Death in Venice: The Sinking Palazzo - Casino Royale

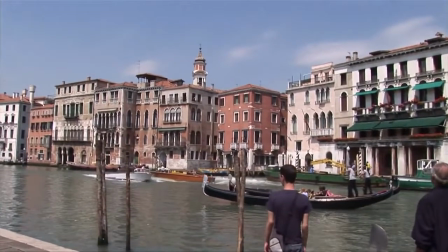(8:42)
Well, this is the location for our sinking house. This is where it's going to be. It'll be shot from this side of the river. It'll be a plate shot. We've built, back in the studio, we've built a model of this streetscape behind us. Basically, we've got the two bookend buildings, as we call them. The terracotta one in the middle will be replaced completely with a model. And that's actually the one that we'll see collapse in the film.
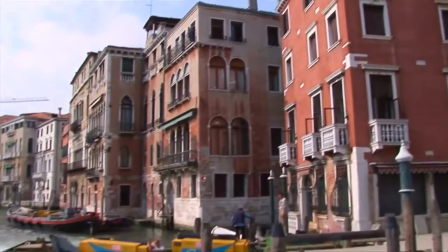(9:08)
You won't see that terracotta building at all. We wanted to get some form of bubble effect around the base of the house, as though the house was going down and the airbag supporting it were giving way.
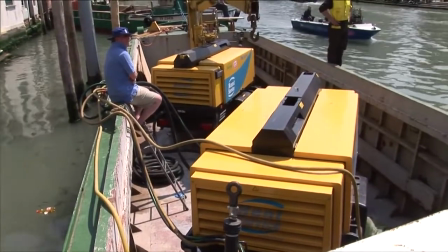(9:20)
So what we've done is we've put six giant compressors onto three barges, and having 18 hose pipes coming off,
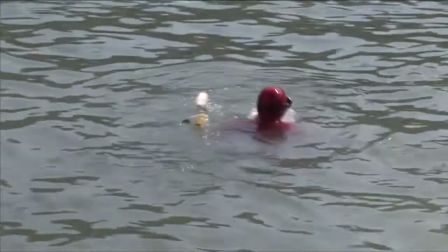(9:28)
which are going to be held underwater with weights, with buoys to point the nozzles up underwater.
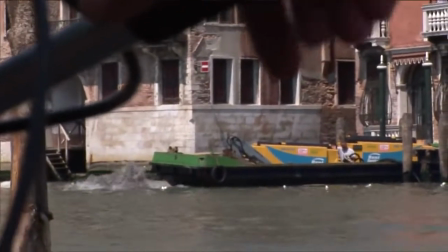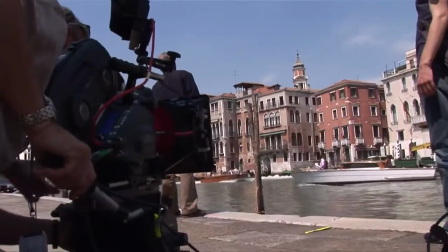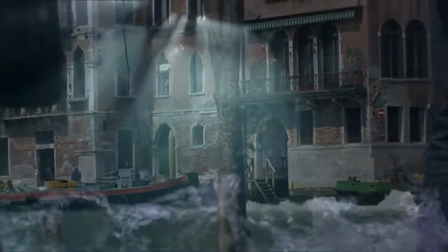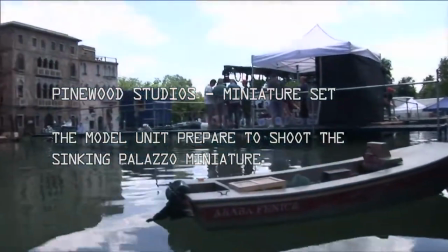Basically, it's at third scale. The reason we're at third scale is because water still scales okay at that. And also, you know, we can use traditional construction methods at that sort of size.
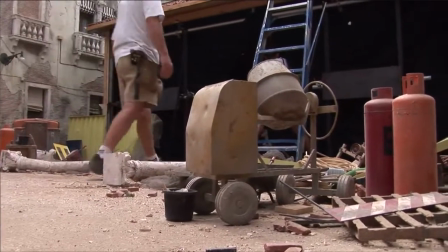(10:20)
And then the dressing becomes the real sort of miniature work.
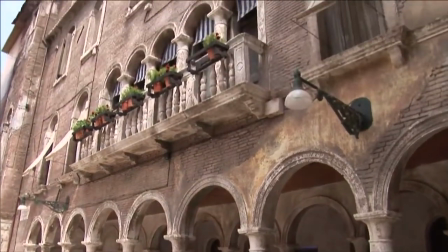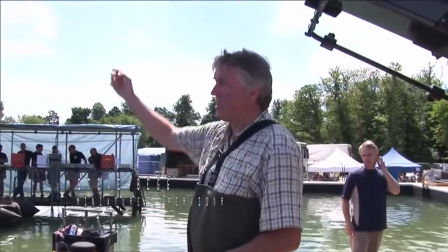(10:29)
What are we waiting for, Steve? We're waiting for the sun to sort of come around at such an angle that we get all the texture and
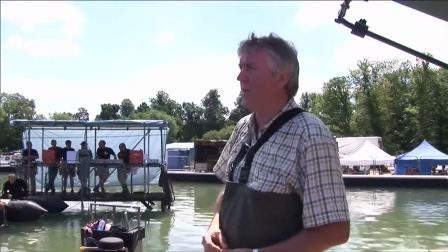(10:38)
the finish on the front of the building.
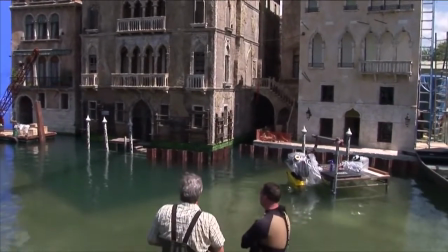(10:40)
I mean, the miniature's been arranged in this sort of orientation relative to the sun to sort of line up with the actual sunlight that we got in Venice.
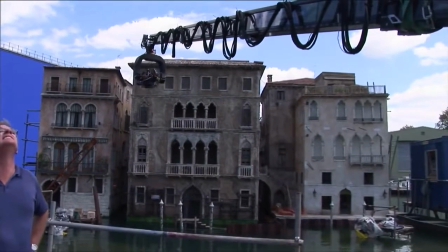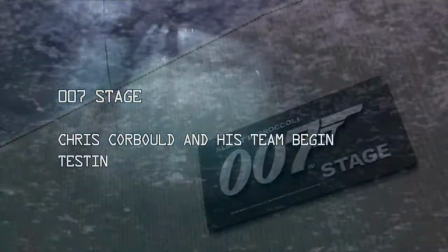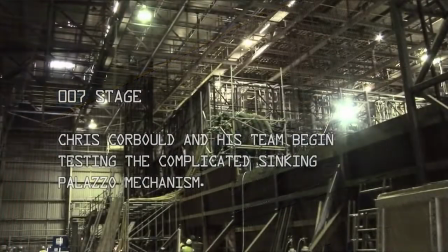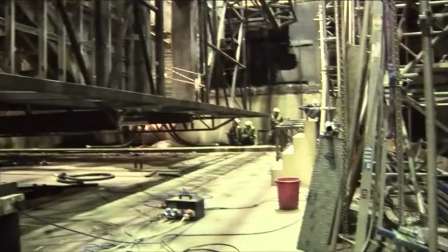(11:06)
The guys have worked solidly on it, you know, for months and months and months now. It's nice to see all their hard work come to fruition. It's very rewarding.
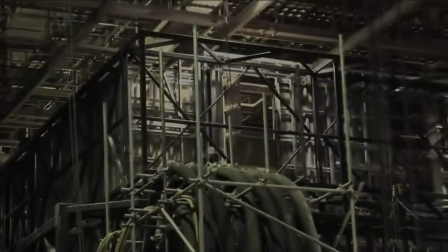(11:20)
The biggest problem we've had is the limitation of weight. The normal way would have been to do it in flats and plaster.
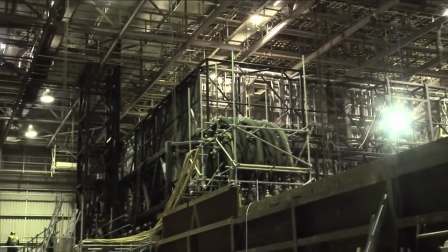(11:27)
But of course, now we're going to have a lot of water. And it was suggested that we would do it with
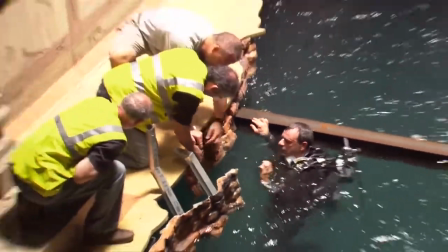(11:34)
fiberglass to keep it light, rigid, and also water impermeable.
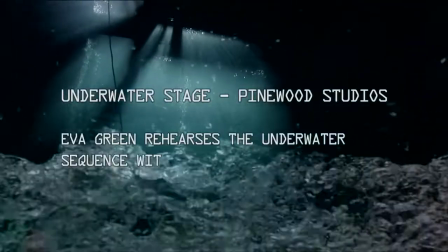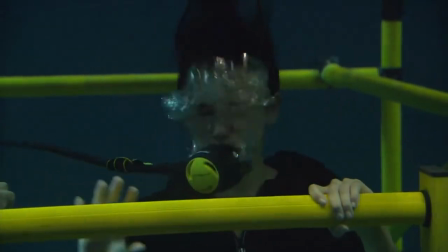(11:45) Eva, are your ears clear? Good. And get yourself set, that's a good starting position.
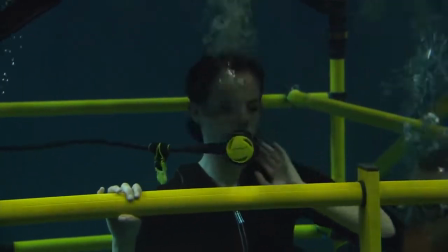(11:53) And remember this time, exactly the same action,
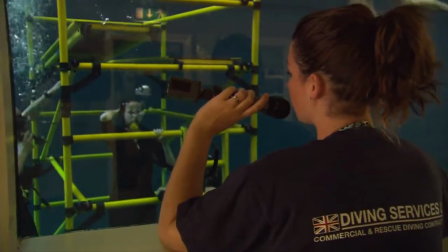(11:57) but with some bubbles, so some special effects bubbles coming up from your feet.
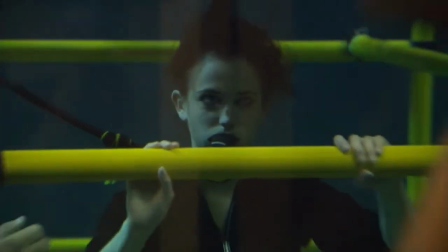(12:02)
I had to learn how to control my breathing underwater because she's struggling in a cage.
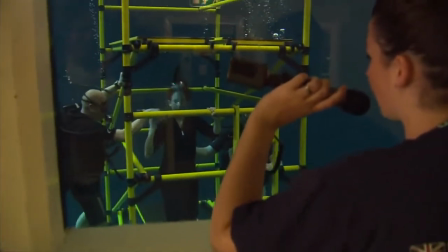(12:09)
And it was quite scary at the beginning, you know, like without any air. And I think it's going to be because I rehearsed in very clear water, and I've heard it's going to be quite dirty, murky, you know.
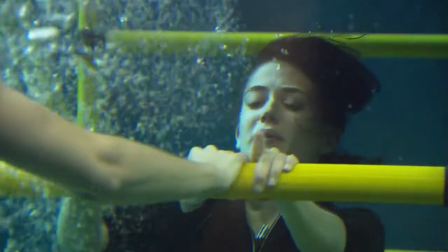(12:23)
Yeah, I'm sure it's going to be quite scary. And when you're ready, float away.
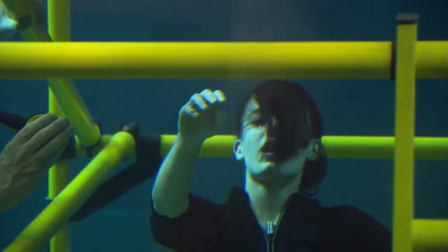(12:32) And cut.